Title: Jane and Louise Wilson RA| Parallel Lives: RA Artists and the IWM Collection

So it's something that isn't fixed and located. it's much more of a kind of free-flowing, roaming camera which we really loved about it but also the idea that perspective is the way that you point and shoot is echoed through the actual design but also through the idea of the camera as a
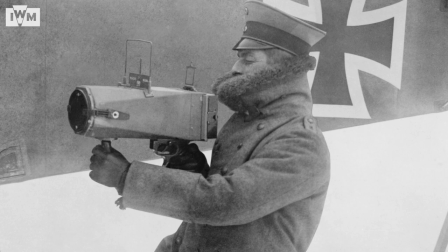weapon which is what it sort of mirrors. It's like a gun.
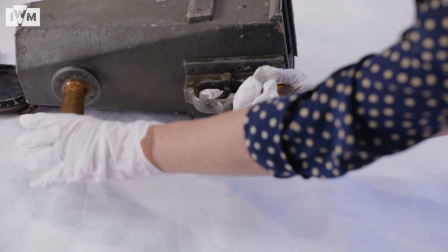And then this trigger here opens the shutter at the back and so exposes the film. and actual fact when we did get a chance to show the camera when we made our film we were able to kind of work the mechanism. The sound is this extraordinary sound of the shutter. It features quite prominently in the edit of the film as well so it really punctuates points. It's also really redolent of animating an archived object in a sense
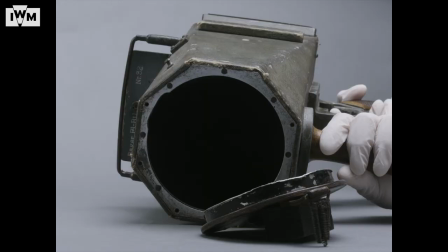that puts you really quite particularly in a sense of a moment of time over a hundred years ago.
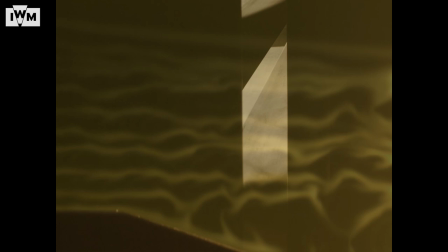In the film itself we look at not only at the idea of aerial imagery but also of wind
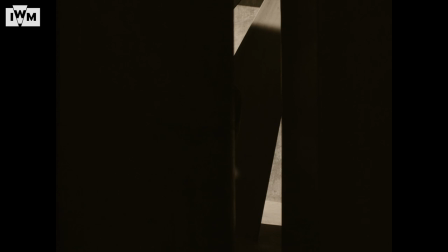flows and so we filmed against the backdrop of a giant wind tunnel in Farnborough. So yeah there's a lot of things that we wanted to kind of conflate in terms of looking at the camera but also looking at aerodynamics and seeing that through the way that the lenses impact the the way you visualise but also the way that wind flow is also travels through space.
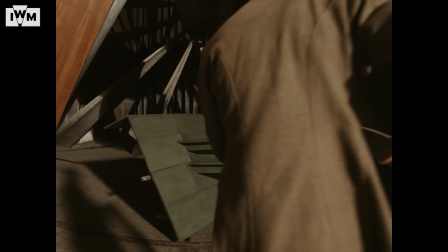So we referenced images from the Imperial War Museum archive and kind of
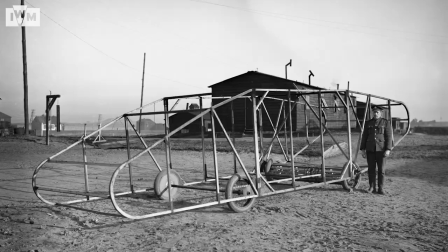recreated or reconstructed some of the tableaus of the images that we found in the archive.
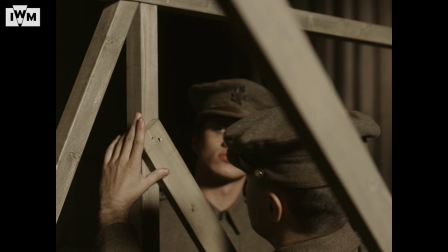These were all shot against the backdrop of a giant wind
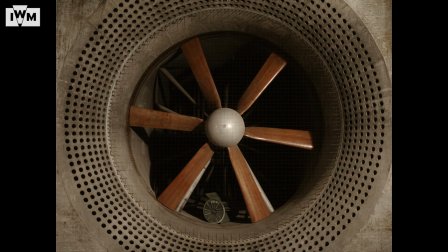tunnel and so when Jay mentions about air flows and aerial this became
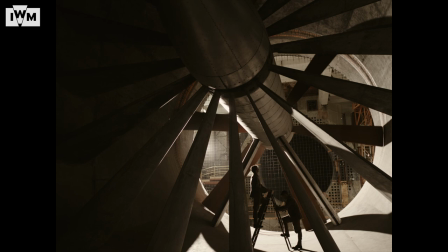a kind of uh running sort of image if you like so there's something about
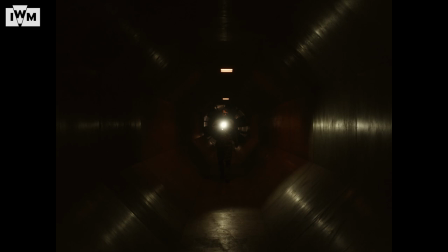that idea of optics and space and also things that are in the air that travel
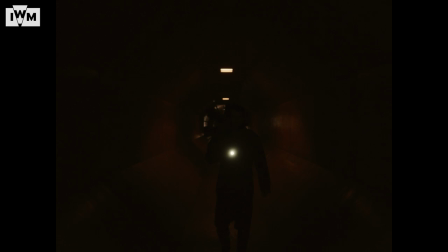through the air that aren't necessarily visible but that are superimposed over the image so that when you come to see this object you begin to appreciate why it has such a kind of powerful message and i think it's back to that statement that you know the elimination of the shadow is the essence of invisibility and that's where a lot of this impulse to photograph from aerial photography came.